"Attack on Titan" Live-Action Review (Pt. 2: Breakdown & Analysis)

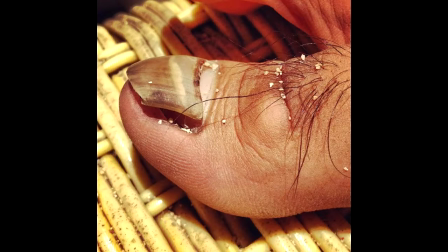My landlord says that I can live here rent-free if I suck his toes twice a week. But wait, what?
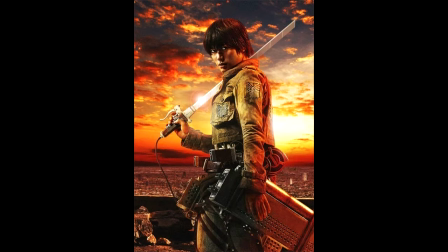Number three, Aaron Yeager. Everything about Aaron is wrong in this movie. And I should point out that when I say wrong, I'm not talking about what's different.
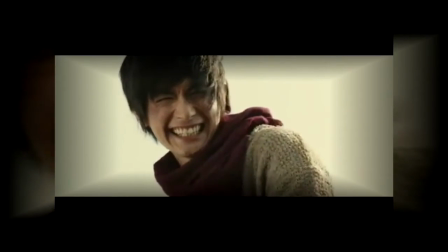I mean that the character is written poorly and inconsistently and the actor doesn't know how to portray the emotions that the scene calls for.
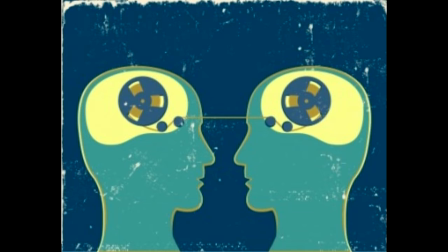He never seems to be able to find an emotional middle ground where we as an audience can relate to what he's going through.
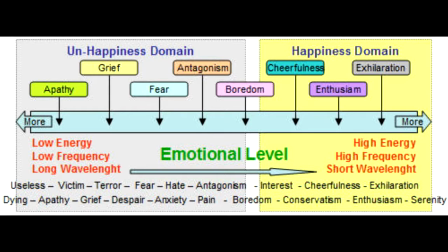Or at least understand what he's going through. It's always one extreme end of the emotional spectrum or the other. Either he has a blank slate for a face and we can't tell what he's thinking.
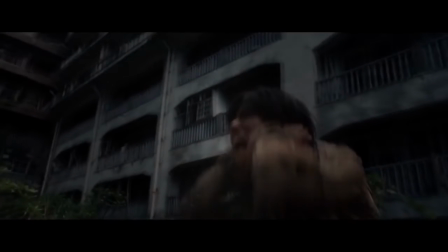Or he's trying way too hard to the point where a dramatic scene starts to become comical.
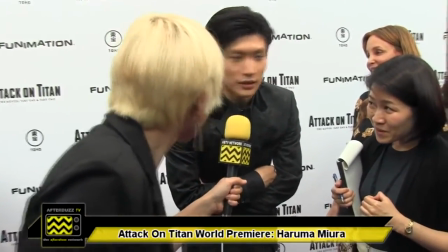Yes, it could entirely be that the actor is just not particularly good at his job.
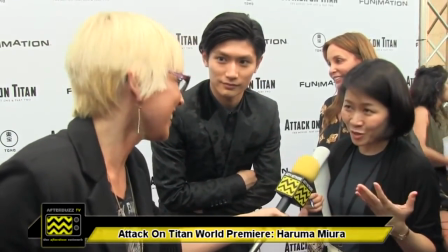But after thinking about it for a little while, I think it goes a little deeper than that, because honestly, I can't remember much about the character at all now that I'm thinking back on it.
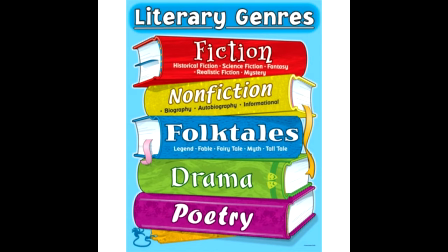I hate to refer to Screenwriting 101 when talking about this movie, because it kind of makes it sound like the writers and the director don't really know what they're doing.
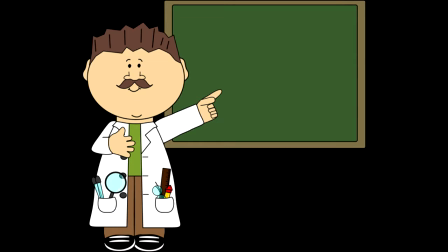But the writers and directors of this movie don't know what they're doing. Let's have a little Screenwriting 101 exercise, shall we?
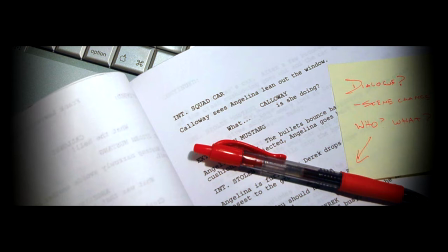See, if you ever find yourself writing a script for a movie, and you're introducing a new character into a scene,
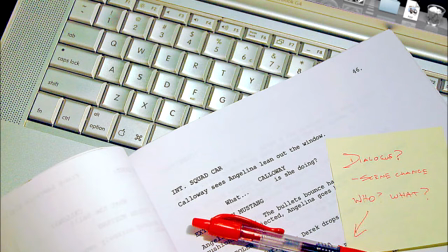whether it's the main character or a side character, two things need to happen very quickly.
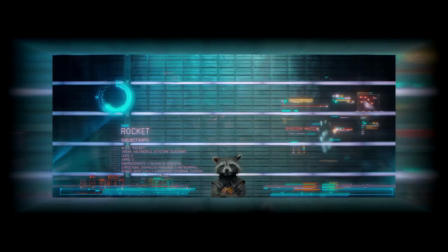Introduction and establishment. The introduction is simply just fact-based information.
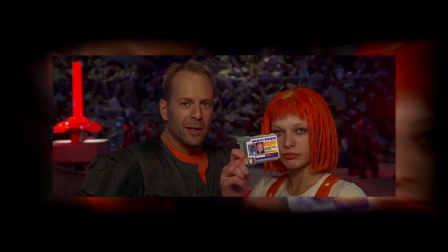Things you could see on their ID card if they had one. Name, origin, age, occupation, things like that.
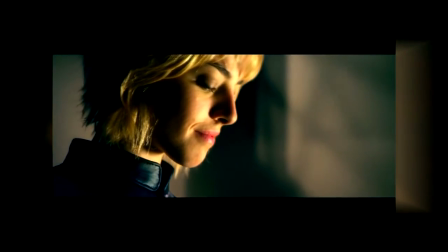Cassandra Anderson, 21
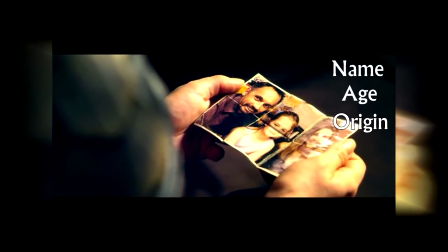Born in a block 100 meters from the radiation boundary wall At age 7, she lost both parents to residual fallout cancer
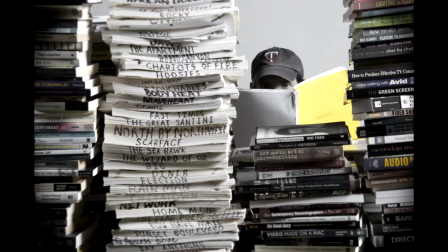Establishment's a little more complicated than that Especially when you're writing a script Establishment
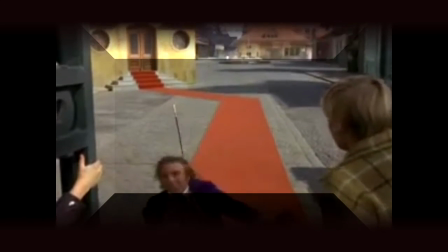is where we learn who the character is as a person How they think,
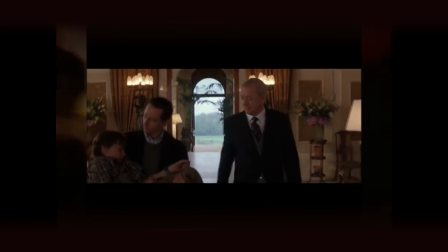how they react to things, their personality Are they sunny and optimistic?
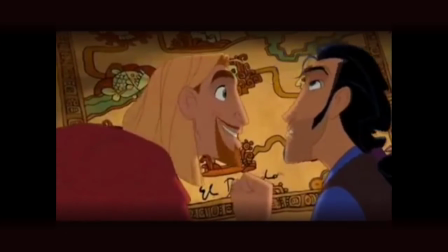This could be our destiny, our fate Or are they a sarcastic buzzkill?
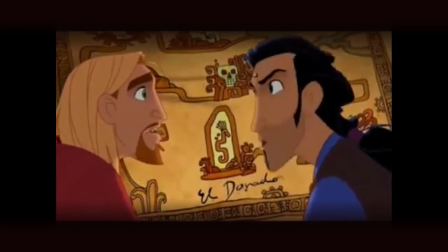Miguel, if I believed in fate, I wouldn't be playing with loaded dice!
The best way to establish a character is through actions, through showing it rather than telling it.
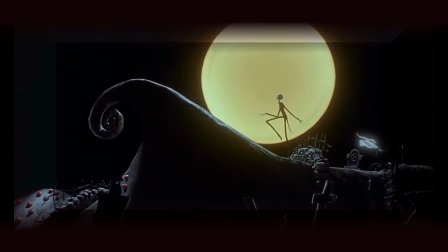But there's always exceptions to that rule.
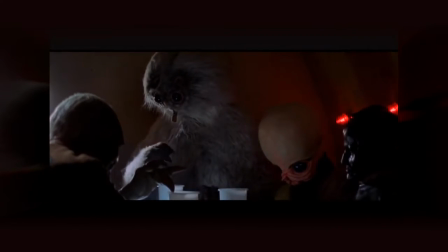Just as an example, let's take a look at Star Wars Episode IV, A New Hope, and the moment when the audience meets Han Solo.
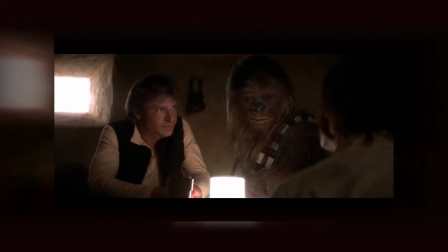Han Solo, I'm Captain the Millennium Falcon. Chewie here tells me you're looking for passage to the Alderaan system.
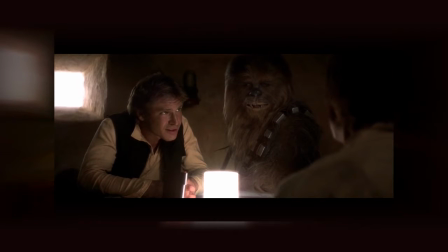Right off the bat, we know his name, his job, and why he's important to our main characters.
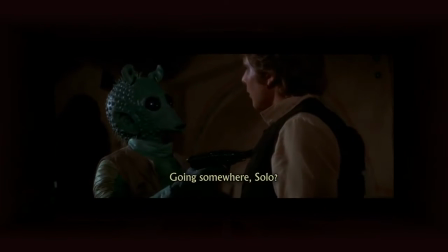This is the introduction. Then, immediately afterwards, an old ex-boyfriend comes up and starts to stir up trouble.
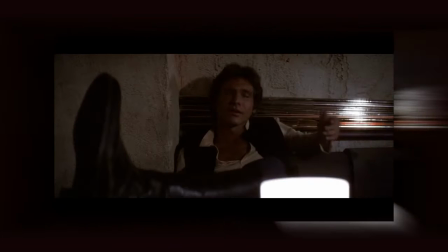This is the establishment scene, where the audience sees that Han Solo is a smooth-talking, wise-cracking thug with a bit of a rocky past.
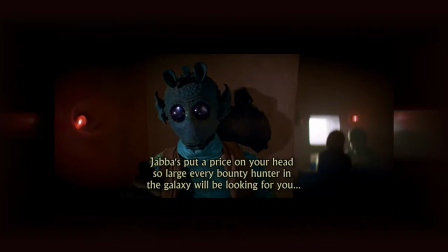The audience is suddenly in doubt about whether or not our main characters can really trust him or not He's also
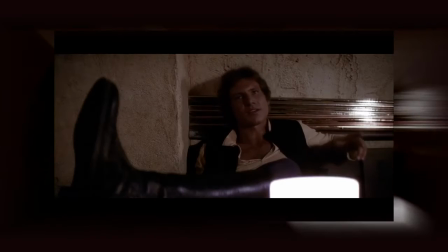shown to be extremely calm under pressure because he starts to put together a plan while he has a gun pointed in his face
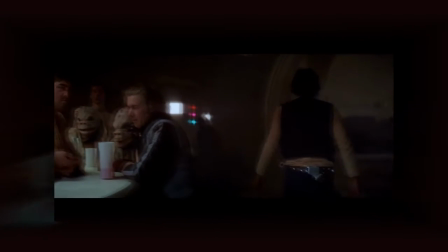Sorry about the mess God he's so fucking sexy. Oh, did I just say that out loud?
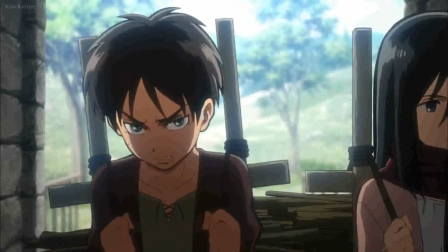This was even in the original show too right off the bat Aaron is introduced and established as having problems with authority angry spurts of violence.
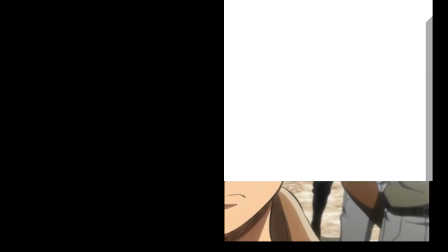Then as the plot progresses, we see that Eren is a character that sees the world in black and white. Titans are bad, humans are good, and that's it.
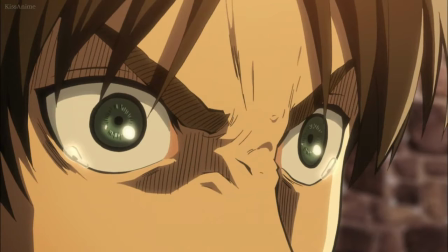No gray areas, middle grounds, or discussion to be had. The philosophical and moral conflict in the story arises when Eren is forced to face gray
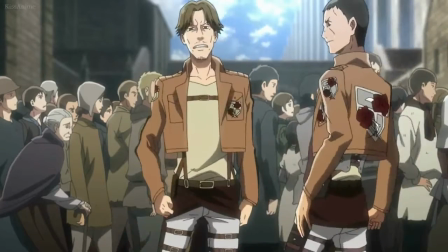areas and discovers that there are humans who are just as fucking evil and dirty as Titans,
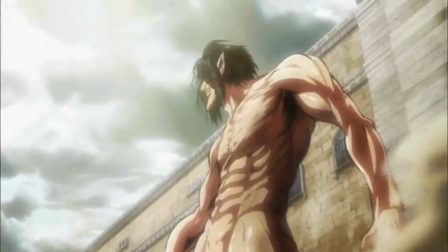and discovers that he himself is a gray area when he's able to turn into a Titan.
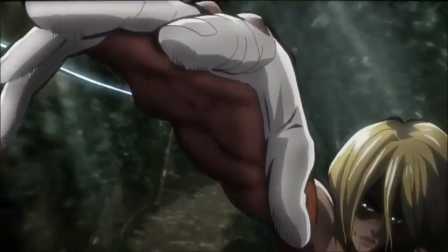As the story progresses, he battles the morality of there being bad in good and good in bad,
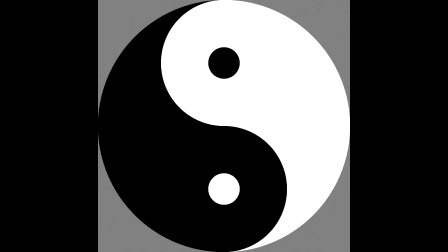or a yin-yang effect if you will.